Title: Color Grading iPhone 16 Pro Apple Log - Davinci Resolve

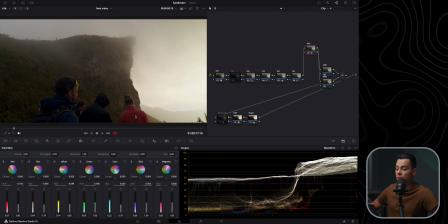754s
As you can see, it looks a bit more balanced. The whole shot, the colors basically look more balanced in the shot, whereas before it was a bit too punchy in here, also in here, and in this middle part of the mountain.
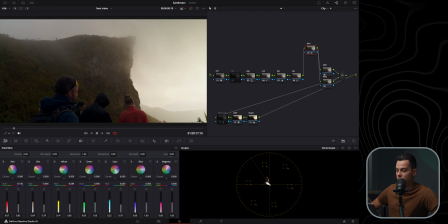769s
Now let's take a look at the skin in here. I'm gonna open the vector scope, select the qualifier in here, zoom in.
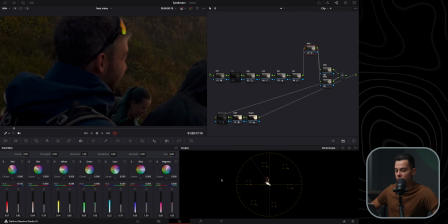775s
Look at the skin, and honestly, the skin is good as is. As you can see, it's right in the middle of the skin tone indicator line. So I don't really have to do anything. It looks good as is.
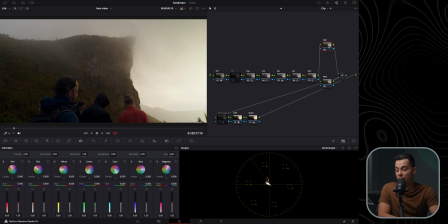790s
All right, next is where I add power windows to my shot. And here I can definitely add some power windows just to make the subject of this shot pop a bit more. And in my opinion, the subject, like I said, is this mountain in here.
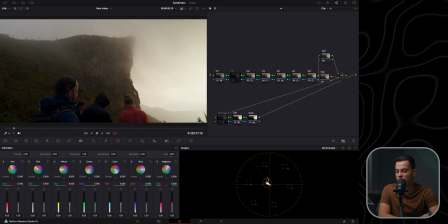807s
I want it to be isolated as much as possible from the rest of the frame. So first thing I'm going to do is fix this in here. It's a bit too bright and distracting. I'm gonna go to the end of the clip here.
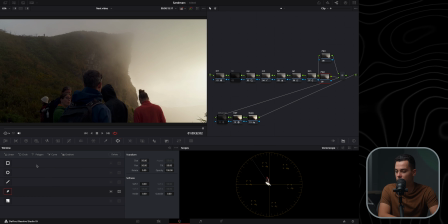821s
I'm gonna select the mask, select the pen tool, start drawing the mask. Doesn't have to be perfect. I'm gonna increase the softness to about 25, the outside to 1.
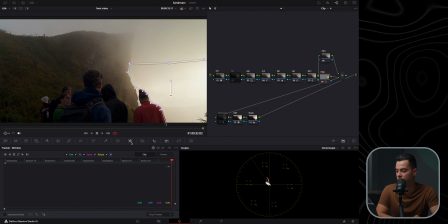840s
Then I'm gonna go here to the tracker and I'm gonna start tracking the shot because I have movement in the shot. Davinci is gonna do its AI magic. Not the best job, but it's gonna work just fine because I added a pretty strong fade in here.
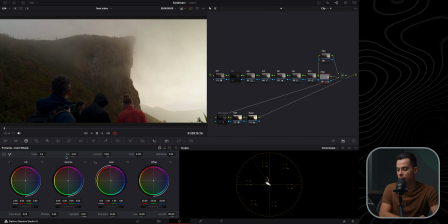859s
Okay. Next, I'm gonna go to my color wheels in here. Just bring down the gain to reduce the exposure.
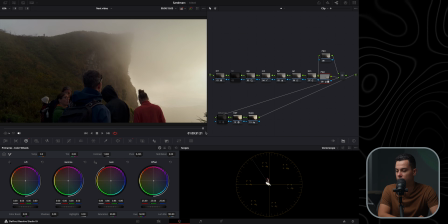867s
Let's go to a brighter part, which is around here. And I think that's it. This looks much better.
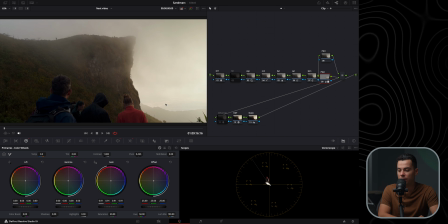878s
This is the before, a bit too bright, and after, and also got some details back from here, as you can see, of these clouds in here.
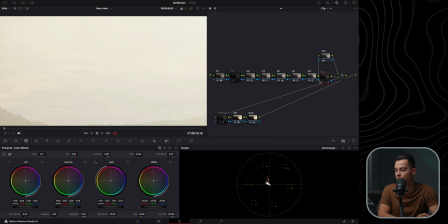888s
This adjustment before it was just white almost, and now you can see a little bit more in the background here, which is better.
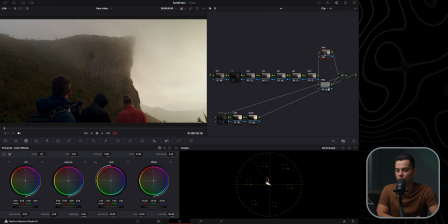896s
Another thing I'm going to do with this node, with the power window 1 in here, I actually should have started with the 1 and then 2, but regardless, with this power window, I am going to create a mask around this mountain in here.
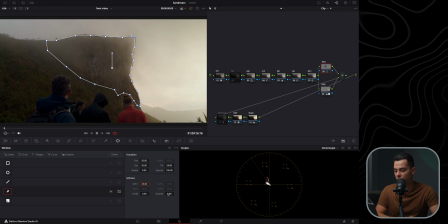916s
Again, increase the softness to about 25, outside to 1, and I'm gonna go to the tracker, start tracking. I'm gonna go to the color wheels, actually disable this to make it look a bit cleaner.
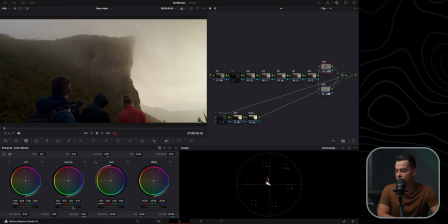931s
Go to the gamma. Let's start with the shadows actually, with the lift. Increase the exposure in the shadows. Decrease the gamma to add back some contrast. And increase the gain. Just play around with this until I'm happy.
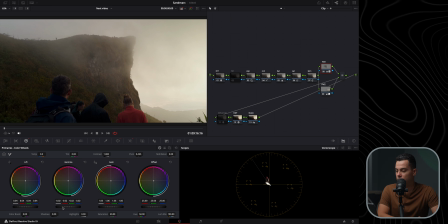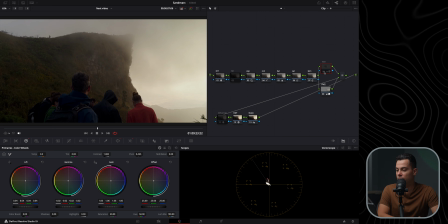955s
Okay, this is the before and after, before and after. Yeah, this looks much better. The fog here is kind of crazy. Like it changes the exposure, but it looks beautiful.
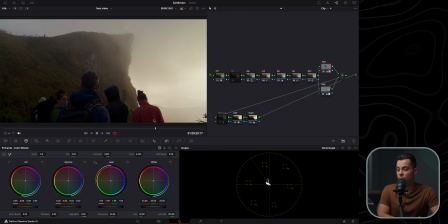970s
And I think the final node, the final window that I'm going to do here is around this white bright portion, and I'm gonna darken it a bit more just to make it pop. Basically, I want to make this mountain pop as much as possible from the rest of the frame.
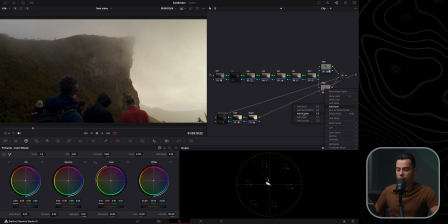989s
So let's add another power window, a parallel node, and I am going again to select the pen tool.
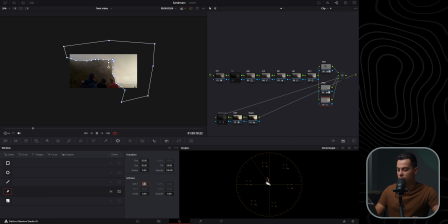1001s
Increase the softness to about 35.
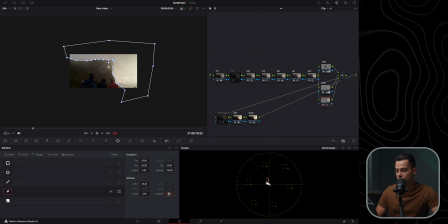1004s
Let's do a stronger fade, the outside to 1.
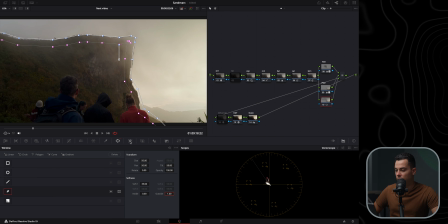1010s
And again, I'm gonna go to the tracker and start tracking. All right, and now I'm gonna bring down the exposure. Start with the gain.
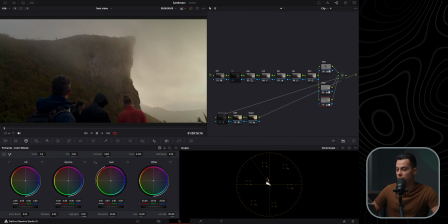1025s
Also the gamma here.
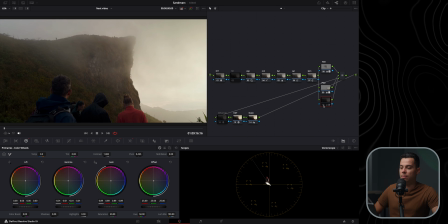1038s
Something like this, I think. This is the before. As you can see, a bit too bright, and after, it's actually too dark. It's too dark. Something like this, before and after. Yeah, this looks much better. Before it was just too bright and too dominating, which I didn't like.
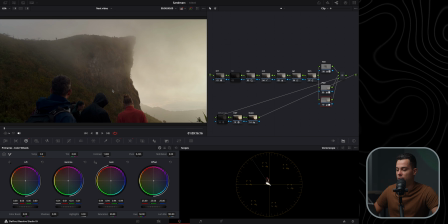1056s
And now the mountain pops a bit more from this white portion. I'm gonna come back to the power window 1, which is for the mountain. And I'm going to increase the contrast a bit more on it. Something like this.
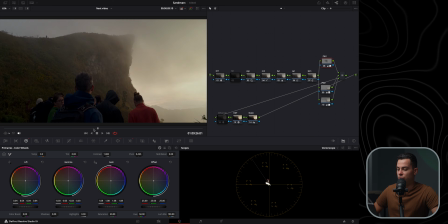1073s
Let's check it out. Yeah, it looks good. And just to show you what all these 3 nodes did, I'm gonna select all of them.
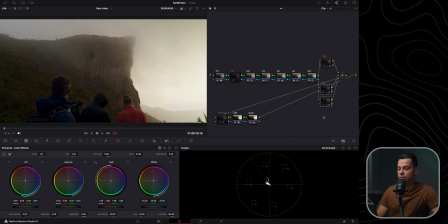1081s
And before and after, before and after. As you can see, now your eye goes here more than here. But because of these adjustments, the contrast suffered pretty badly and it looks a bit too dark.
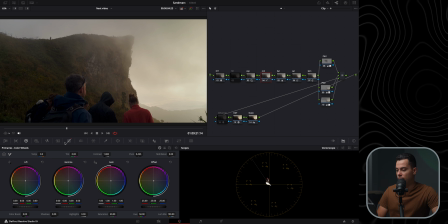1097s
So I am gonna come back to my contrast node and I'm going to slightly elevate here this, increase the contrast.
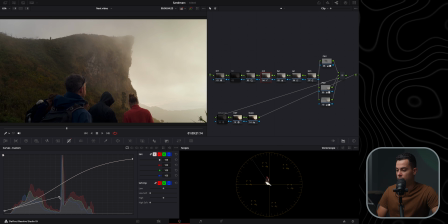1111s
Then elevate this and also increase the contrast.
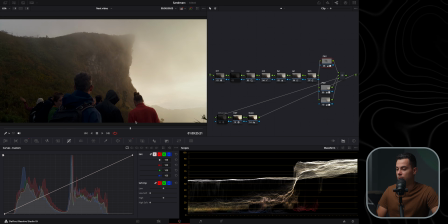1129s
Let's see now. Yeah, now it looks much better. Still a bit too bright in here, but it kind of supposed to be because the sun was right here, but it's much better than before in my opinion.
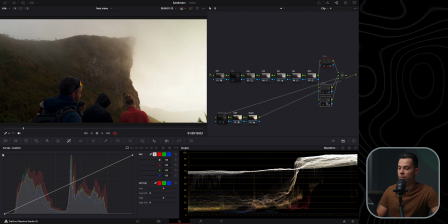1141s
Again, I'm going to select all of these nodes, before and after, before and after. I think it looks much better.
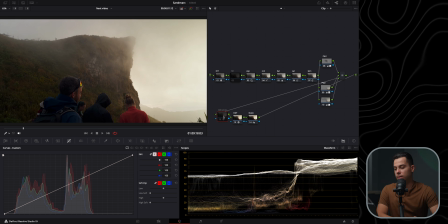1147s
Right, finally, I'm going to use Dehancer to add some, film touch to the shot.
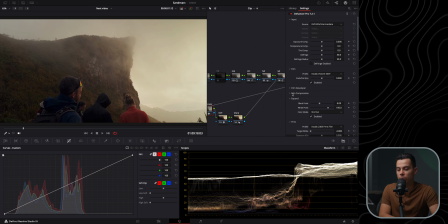1154s
Let's enable this. The output is set to 50%. I usually use Dehancer at 50% because I don't really like how strong it can get sometimes, so I'll just use that.
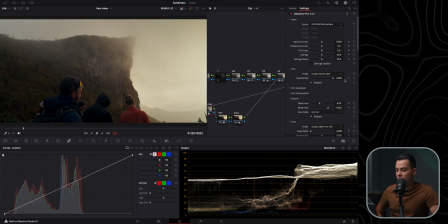1167s
And for the film stock, maybe I'm gonna select this and that's it. Or actually, let's go to gold or hectare. Hectare kind of looks nice.
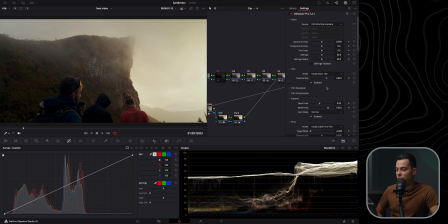1188s
I'm gonna play around with this push-pull AV here. Something like this. Film compression is enabled also, just to compress the highlights. I kind of like it, but if you're using the Dehancer, you can disable this to not touch the highlights in any way.
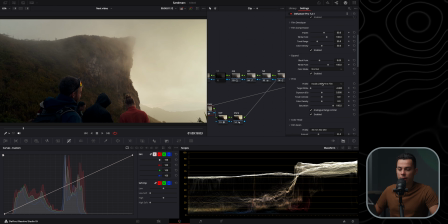1205s
For the print film, I'm using Kodak 2383. I'm gonna play around with this. Let's make it a bit bluer, slightly. Let's do like minus 0.5 or minus 1. Maybe we can increase the contrast to about 2.
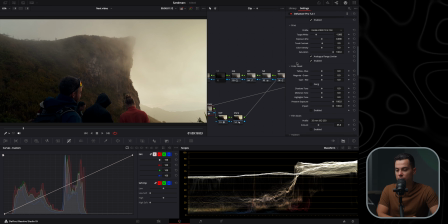1225s
And let's do some adjustments with the color head. I'm gonna enable this. Just gonna take out some of the red.
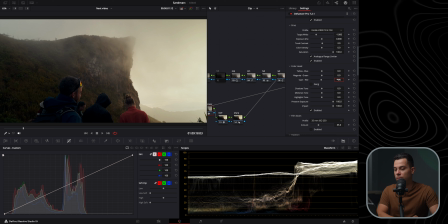1241s
Just do minus 2. Play around the magenta green. And then yellow blue.